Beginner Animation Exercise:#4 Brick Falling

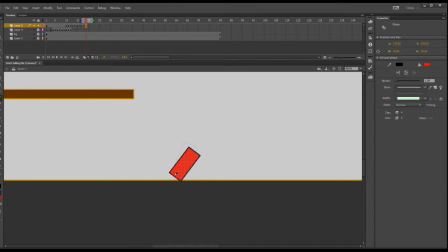And then once I drew the ball, I was like, the ball is going to affect where the brick, how the brick is going to react. So I felt like it was too easy, so I needed to extend where the brick fell.
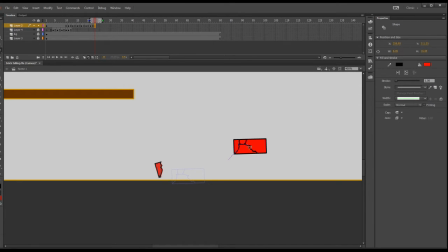And then I decided I didn't like the original way I drew the cracked brick, so I restructured how I drew the brick.
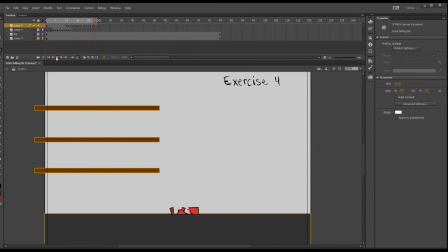And then of course,
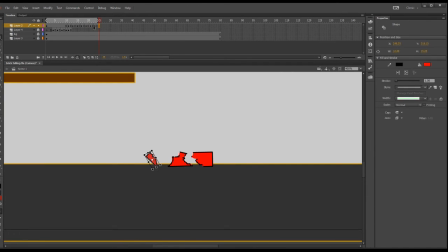even though I don't show it here, I did keep referencing how the brick split apart in the reference, and I tried to work on that aspect of it to make it read better.
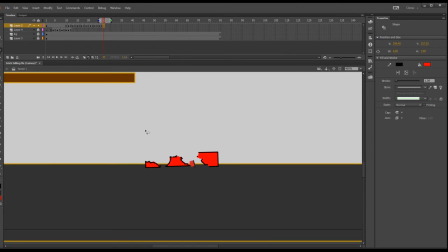And overall, it only took me about maybe 45 minutes to get all of these frames down.
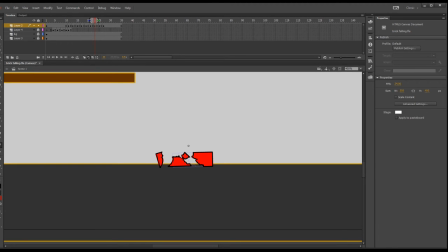Okay, so that's the video, guys. Thank you for watching. Please like and subscribe if this is helpful to you, or if you plan to do this. Also, in the comments,
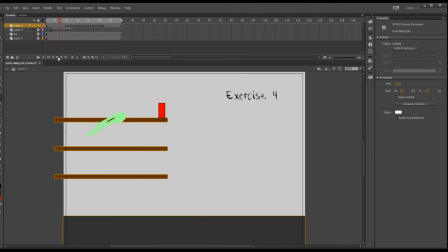let me know what you guys plan on doing for your exercise number 4 of a brick falling from a shelf.
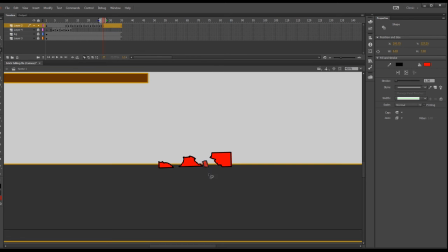Please check back next week where I'll be showing a looping flour sack wave.
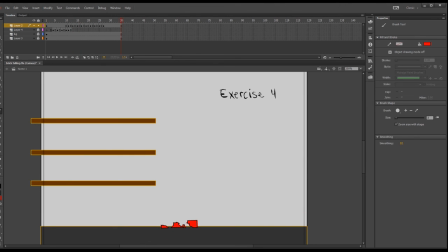Basically, the next several animation exercises we're going to do is going to show minimal character animation.
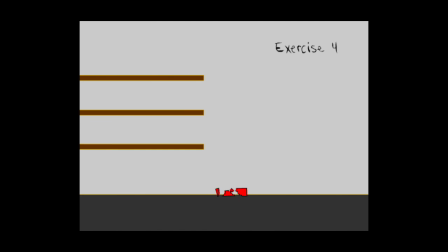See you next week.